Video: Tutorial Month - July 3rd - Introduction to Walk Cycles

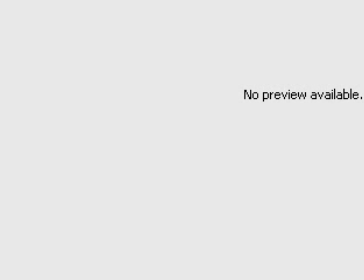Okay, this tutorial is going to be on the basics of warp cycles. It's not necessarily independent to Anime Studio, but it'll definitely help. Okay, so I've made a character.
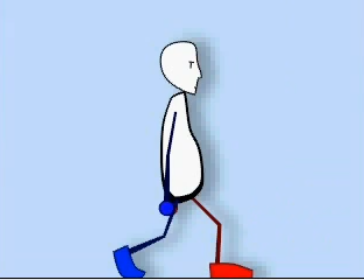I've just called him Bob, because it's a fairly generic name for a fairly generic person. As you can see, blue foot, blue hand, and you might not be able to see, but red hand and red foot.
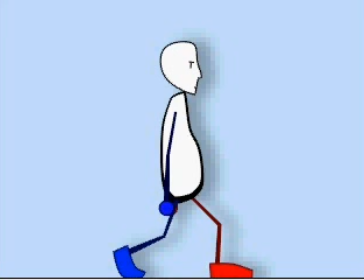The reds are the ones that are behind, the blues are in front, so it's easy to tell which leg's in front or which arm's in front. Okay, now at the moment, you can see that his legs are apart. This is one of the 4 poses, the basic poses for walk cycles.
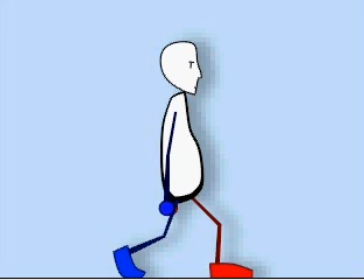So there's like that, then there's at the highest point, then there's the lowest point again, then the highest point.
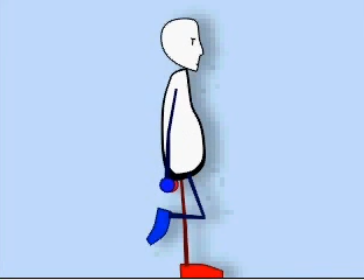So it goes low, high, low, high.
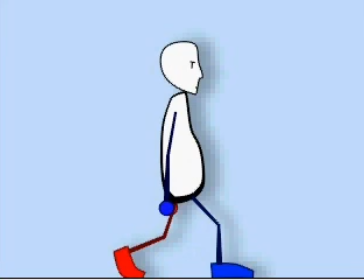Now, you also notice that this one and that one are exactly the same, except for the legs swapped around.
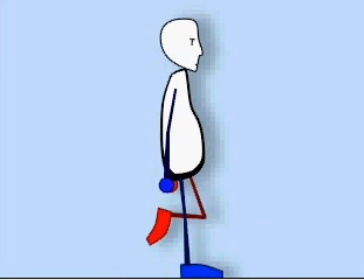And the same with the other two. The legs are in just different places.
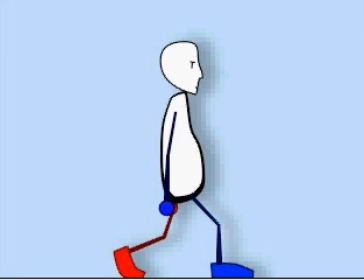Now if you played this, it wouldn't look very good.
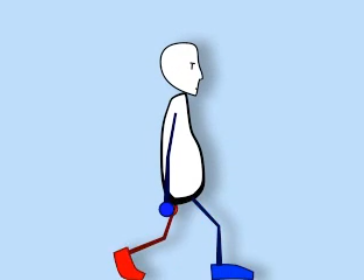So as you can see here, it doesn't look much like a walk cycle. So what we need to do is add some in-between frames.
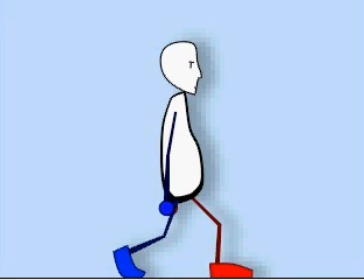So you know you've got low and high, but you also have what goes in between.
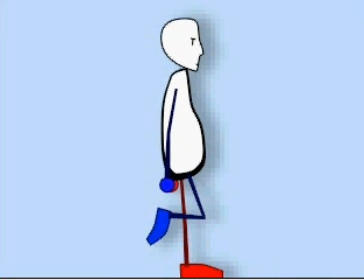So low, middle, high, middle, low, middle, high, middle, low,
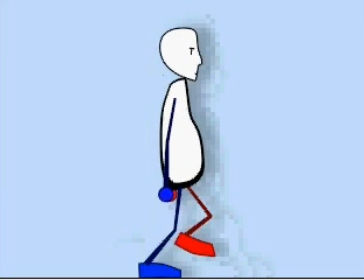middle, high, middle, low, middle, high, middle, low, etc.
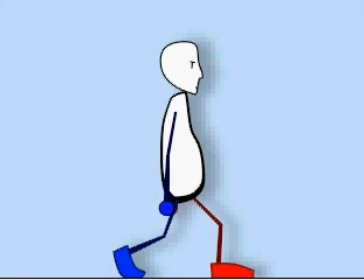Those are the basic ones that you need. You just need the low point, the midpoint, the high point,
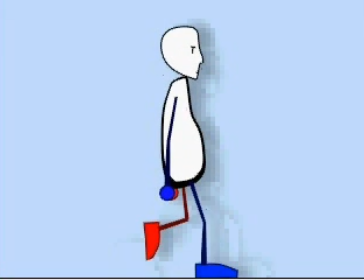the midpoint, the low point, high point, midpoint, low point, etc.
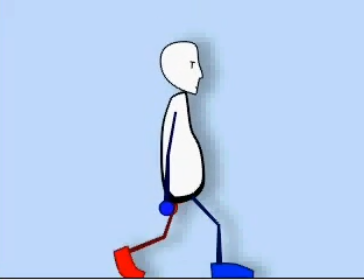And this is just a very basic walk pose. You could have ones which are more simple or more complex.
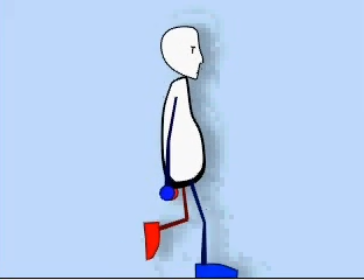But let's see what happens when we smooth the animation out and let the animation program put in some more in-betweens.
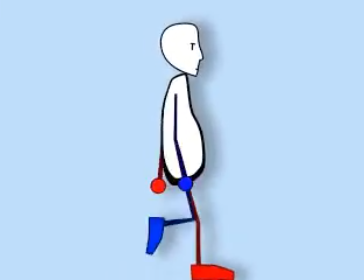So here you can see it looks a lot better, and I've added some arm movements to make it look a bit more realistic.
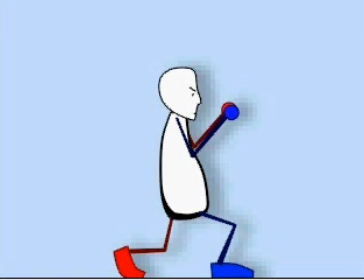Now we'll look at a slightly different walk cycle. Now you can tell here that already it's slightly different. The character's lower down and the hands are up in the air. Now this is the low point, and you can see the high point, the low point, high point, low point, and so on.
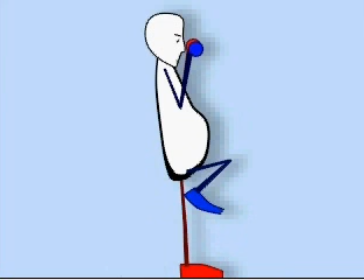So as you might be able to tell, this is a sneak one.
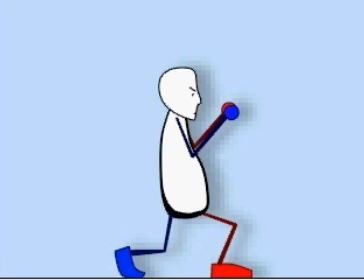But it's not just as simple as going in between, because if you just went in between, it would look kind of rubbish, like this.
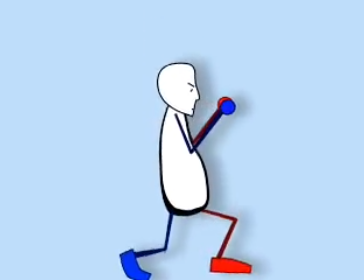You see, it doesn't look very good because he's just going down flat foot, and that's not how somebody sneaks.
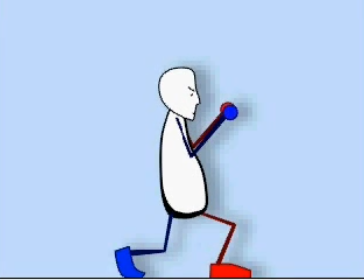To make it look good, you're going to need to add in your own in-betweens.
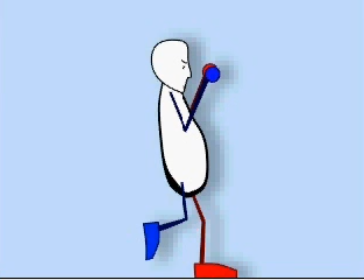So, the middle is like that, then we're on to the high, then we don't just go straight to low,
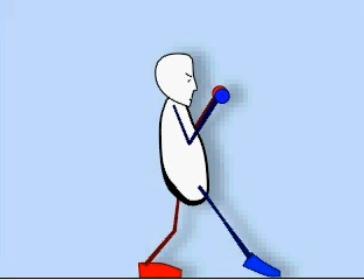we go stretched out low, like when somebody sneaks they go on their tiptoes, and then low.
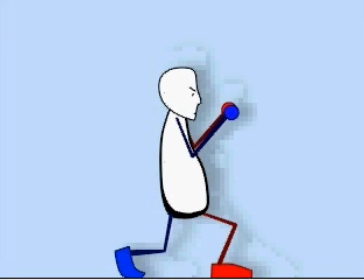So middle, top, middle, low, middle, top, middle, low.
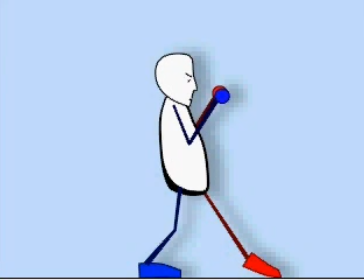Now this is with the middle. It doesn't exactly look like it's in between that and that. But the middle doesn't always have to be in the middle.
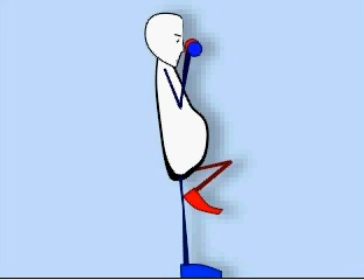It just has to be how you want to get from part A, which is the top, to part B, which is the bottom.
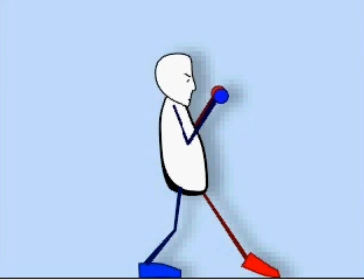And in this case, we want him to look like he's sneaking. So this is what it looks like with the new thing added in.
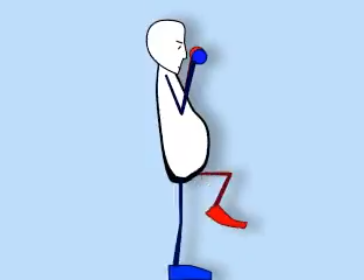So now it's looking a lot better because you can see that he's actually stretching out as if he's trying to cushion his foot as it goes down.
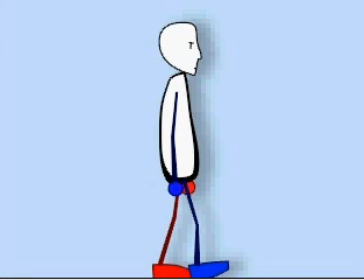Now, you won't always need to have exaggerated movements. So, for example, in this one, the high doesn't look so much different from the low. That's a high, that's a low, high, low.
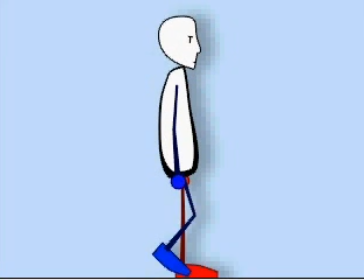And also, since the movements are so little, you don't need to have any in-between frames because the transition is so little. It doesn't need any definition. It will just go easily.
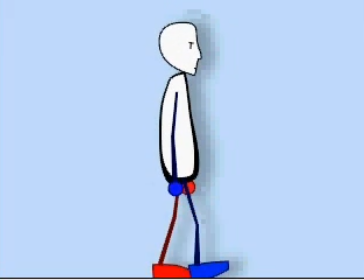So here's what it looks like animated.
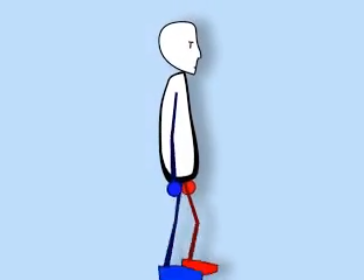So you can see that even without any in-betweens, it looks perfectly natural because the movement is so little. So now that you know the basics of how to make a walk cycle, you should be able to make your own.
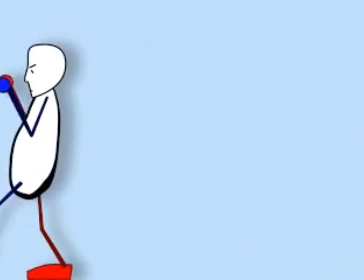Tomorrow's tutorial will be how to make walk cycles in Anime Studio and how to use some of its tools to help you with that.